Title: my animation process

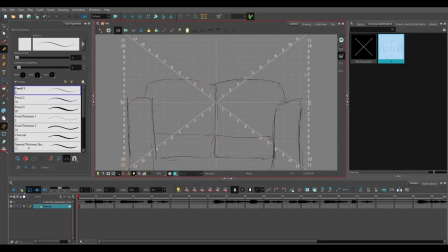(0:00)
So here's an overview of how I usually animate. I'm using the roommates video I did a while back.
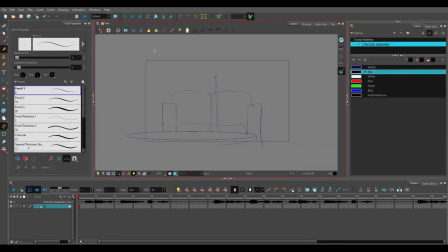(0:07)
I'm animating with a Huion graphics tablet in Toon Boom Harmony. The first step is getting a general sense of the shot and the framing. Usually that's done in a storyboard. Here I'm just putting something down. Environment first. If you want your characters to feel grounded, it's important to get the layout down.
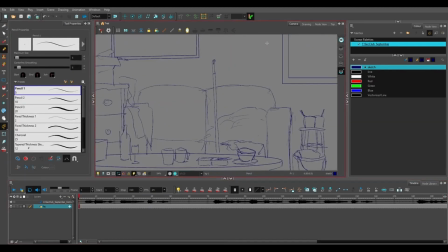(0:26)
It also helps to give the scene an atmosphere, which can subconsciously guide you later on. I went for a messy apartment look, stuff just lying around, old dishes and clothes all over the place, which fits with the homey feel and casual look I went for with the characters.
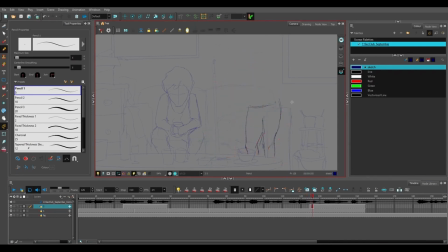(0:44)
Later, when I clean the lines, I will also start with the background to make sure the characters fit. You can see I'm trying out different things until I find a version I like.
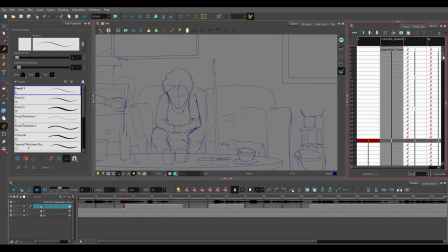(0:55)
It's all very rough and easily changed, but if it turns out well, I can clean it up later.
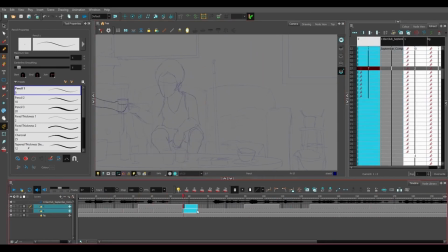(1:01)
You can also see I'm working in a slightly blue color, which I called Sketch in the color palette on the right.
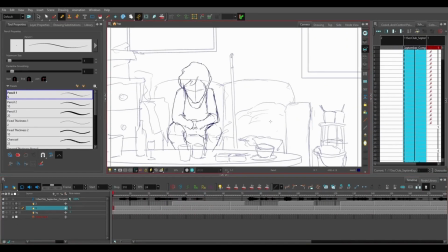(1:07)
The nice thing about Harmony is that you can dynamically change these colors and they change what you've already drawn.
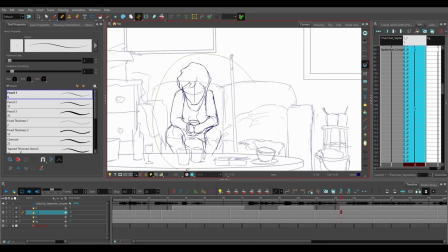(1:14)
And later you'll see how I play with the color's opacity when it's time to clean the line art.
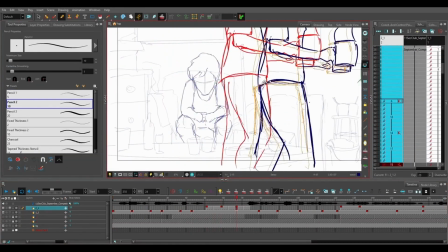(1:20)
Now I've started marking the drawings. Red is for keyframes, the poses that show you the action of the character.
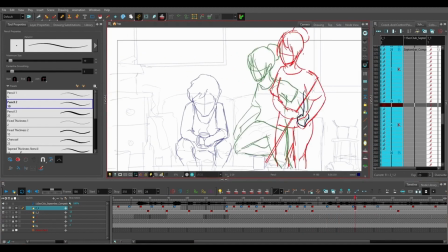(1:27)
Blue markings are for breakdowns, transition poses between the keyframes that help the flow and give some character.
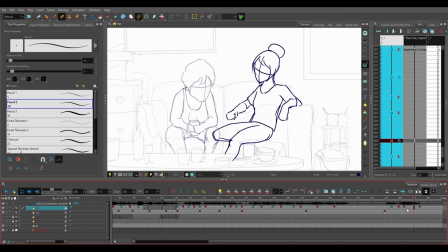(1:34)
This is where I put the most thought into the spacing of the poses.
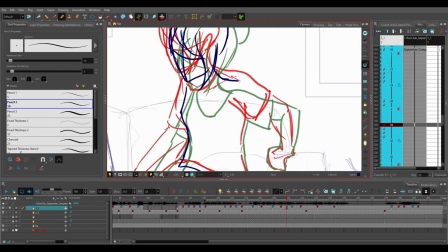(1:38)
I might put a breakdown closer to one key pose to get different rates of acceleration,
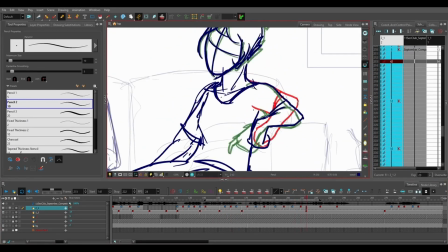(1:44)
give the keys more or less time on screen, and generally try to get the movement to feel right.
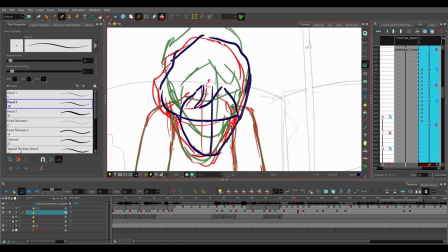(1:52)
Later, when putting in the in-betweens, I'll be thinking a lot less and often just put them right down in the middle.
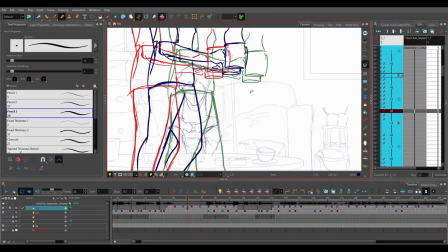(1:59)
And if the breakdowns were made right, the movement should still look good. Now comes the cleanup.
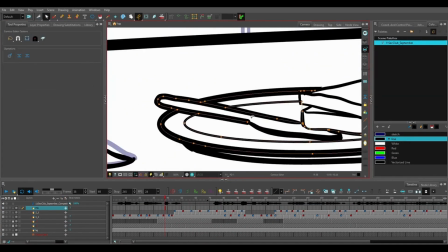(2:05)
As I said, I start with the foreground and background and then the characters.
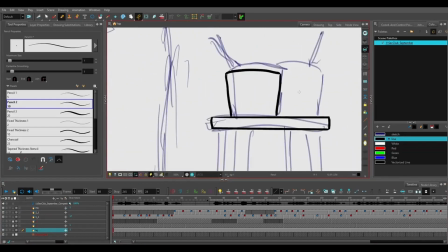(2:10)
I'm not worrying about perspective too much, but I am drawing with the horizon line at about the lower third line.
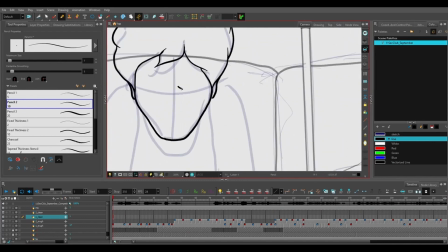(2:17)
Now come the characters.
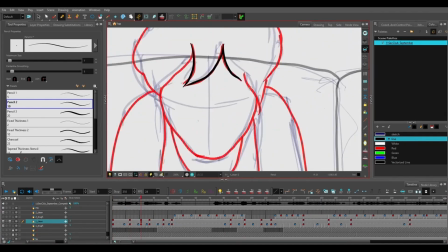(2:19)
I went for a relatively realistic, relatively clean line, though I somewhat struggled with both.
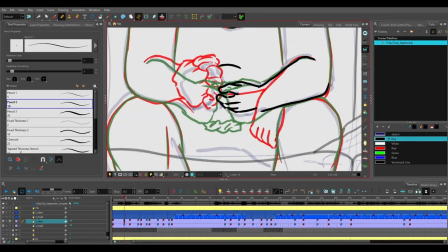(2:27)
The faces were especially annoying, so I left them for later.
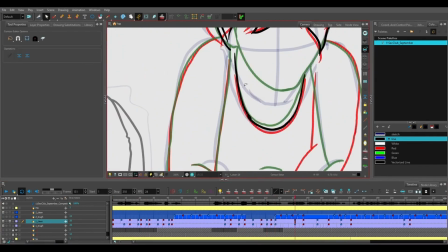(2:31)
In the end, they're the weakest part of the design, though there are plenty of other problems.
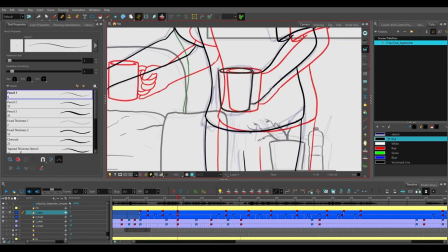(2:37)
Proportions aren't entirely consistent, especially with the hands. Anatomy isn't great, and the design overall is rather bland.
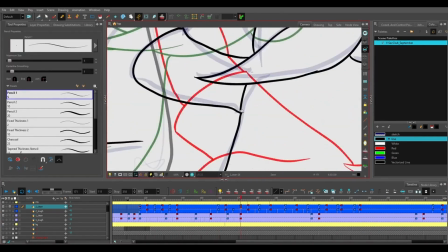(2:45)
On the other hand, the movement is quite fluid and natural and is, I think, both lively and not too exaggerated, which I'm happy with.
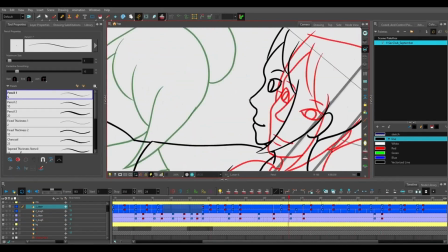(2:55)
I'm definitely going with a more cartoony style next time, but this was interesting.
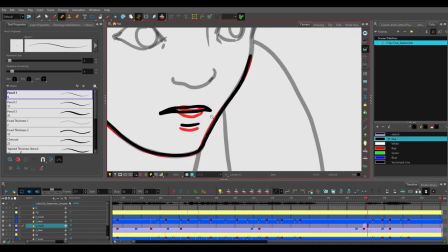(3:01)
And there's just a lot more cleaning. It's 3/4 of the entire work time, which was about 24 hours total.
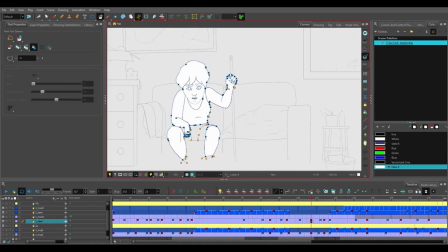(3:09)
In the end, I filled in the lines and fixed a few depth issues, and there it is.
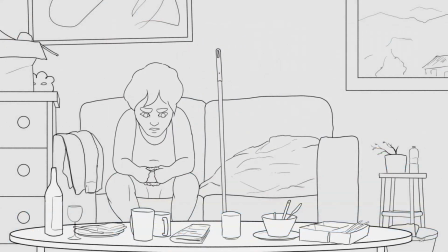(3:15)
The final animation. If you want a better look at the process, I have also uploaded the entire thing with a constant speed of 24 times the original. I hope this was interesting, maybe even helpful, and I will welcome any topic suggestions you might have. Until next time.